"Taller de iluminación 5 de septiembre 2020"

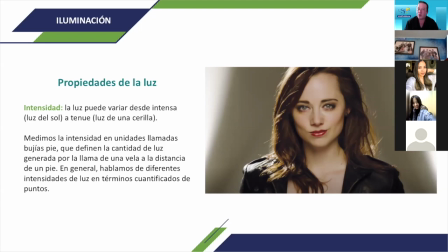Así como a veces los chicos cuando están conmigo en edición o en cámara, les muestro y ellos preguntan, obviamente, ¿qué pasa en una escena cuando no grabamos correctamente o de repente iba un carro y chocó y de repente aparece el carro sin ningún choque,
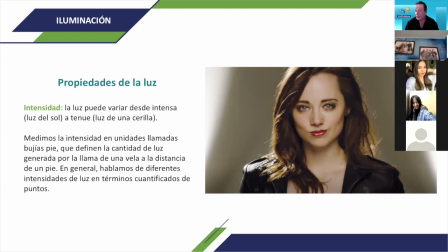sin un rasguño? Son los errores de Hollywood, que si los comete Hollywood, ¿por qué no los podemos cometer nosotros? Entonces nosotros lo que tenemos que estar es atentos a eso. Puede haber una escena donde hubo una persecución, el carro chocó y se fue. Y más adelante aparece el mismo carro, pero nuevecito, porque es otro vehículo.
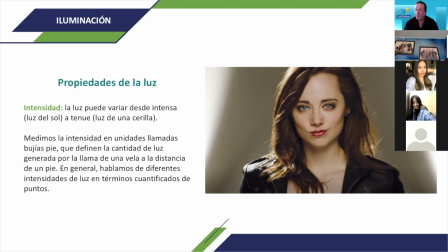Lo mismo nos va a pasar con la luz. Si nosotros estamos haciendo una escena de romántica o de terror o de humor y no ponemos las luces adecuadamente, cuando vayamos a editar va a haber un contraste y a veces no se puede arreglar.
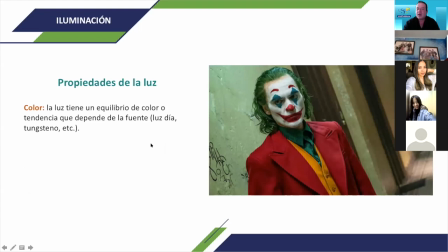Entonces hay que estar atentos en eso. ¿Qué es el color? A ver, Mari. ¿Aló? Ale.
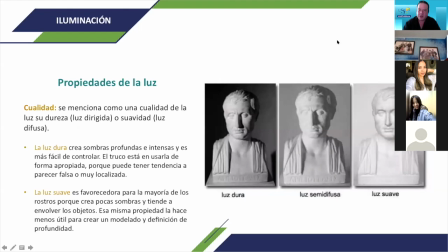El color. Ah, disculpa, que no te muevo la mano.
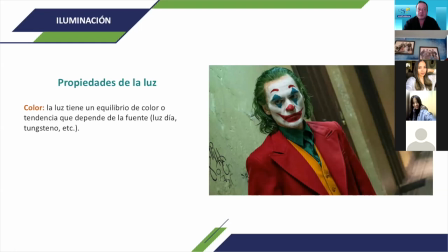Color. La luz tiene un equilibrio de color o tendencia que depende de la fuente. Luz día, tungsteno, etc. O sea, todos los tipos de bombillo, todos los tipos de luminaria que tenemos tienen algo en particular y todos
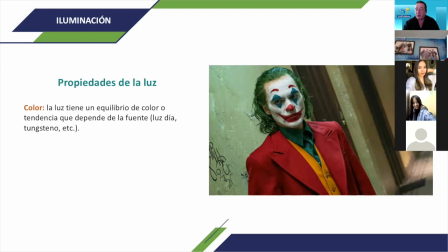cambian y todos nos da un tipo de luz que se mide distinto en Kelvin. Cuando nosotros estamos haciendo iluminación, tenemos que tomar en cuenta qué tipo de iluminación y qué tipo de color le vamos a tener. Yo ahorita tengo un color medio parejo, aunque yo soy rojo, ¿verdad?
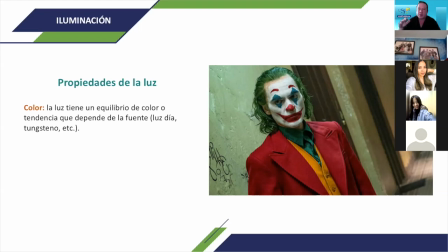Pero tengo una incidencia de luz natural, la cual no puedo tapar porque tengo la tela negra atrás, pero ya la vamos a ver. Tengo una luz que me está reflejando y más la luz del computador. Los computadores, los celulares, hoy en día compensan todo, ¿ok?
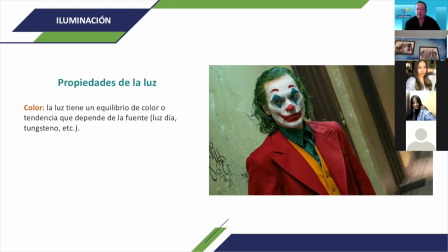Pero es importante cuando vamos a hacer una dirección de fotografía, cuando vamos a hacer fotografías artísticas, o cuando estamos en una película, tengamos siempre la temperatura de color que deseamos. Puedo denotar terror, como puedo denotar sentimiento de alegría, como puedo denotar tristeza.
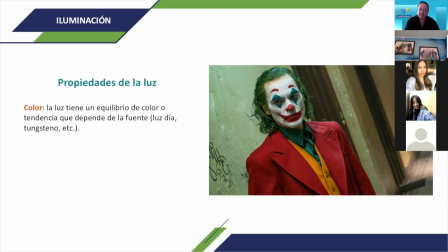Es un lenguaje. Así como hacemos el lenguaje audiovisual y vamos grabando una serie de escenas para tener un producto hacia un público objetivo, igual pasa con la iluminación.
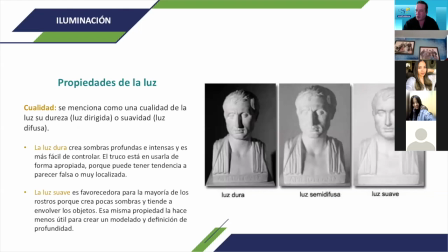Entonces tenemos propiedades de la luz. A ver, Estefan. Cualidad. Se menciona como una cualidad de la luz su dureza, luz dirigida, o suavidad, luz difusa.
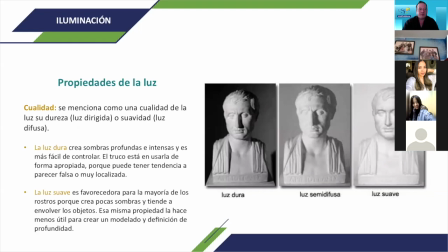La luz dura crea sombras profundas e intensas y es más fácil de controlar. El truco está en usarla de forma apropiada porque puede tener tendencia a parecer falsa o muy localizada. La luz suave es favorecedora para la mayoría de los rostros porque crea pocas sombras y tiende a envolver los objetos.
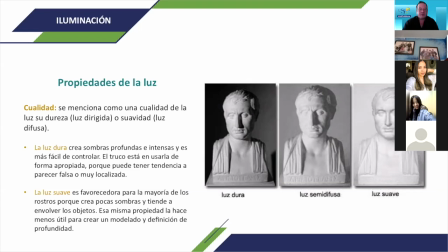Esa misma propiedad la hace menos útil para crear un modelado y definición de profundidad. Ok, lo podemos ver acá. ¿Qué es lo que queremos marcar, Estefa? ¿Qué es lo que queremos marcar, Ale? Queremos marcar, por ejemplo, darle dureza a esta parte del rostro. ¿Queremos darle dureza, que sea un poco menos suave, o queremos que sea pareja?
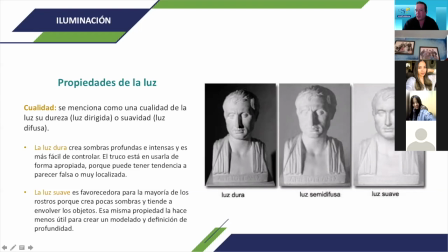¿Para qué utilizarían, por ejemplo, ustedes la primera luz dura? Cuando estamos afincando, estamos marcando el rostro. A ver. ¿Para una sesión fotográfica? ¿Perdón? ¿Para una sesión fotográfica? Ok, ¿de qué? De maquillaje.
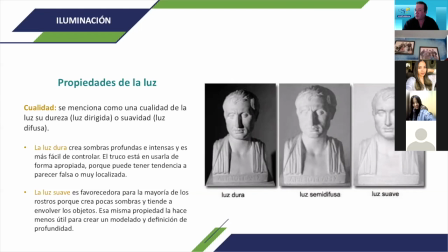Ok, ¿y por qué? Porque es el plano de detalle, porque se enfoca la cara, tiene que... Porque quieres dar textura y quieres dar profundidad y porque quieres remarcar cierta parte del rostro.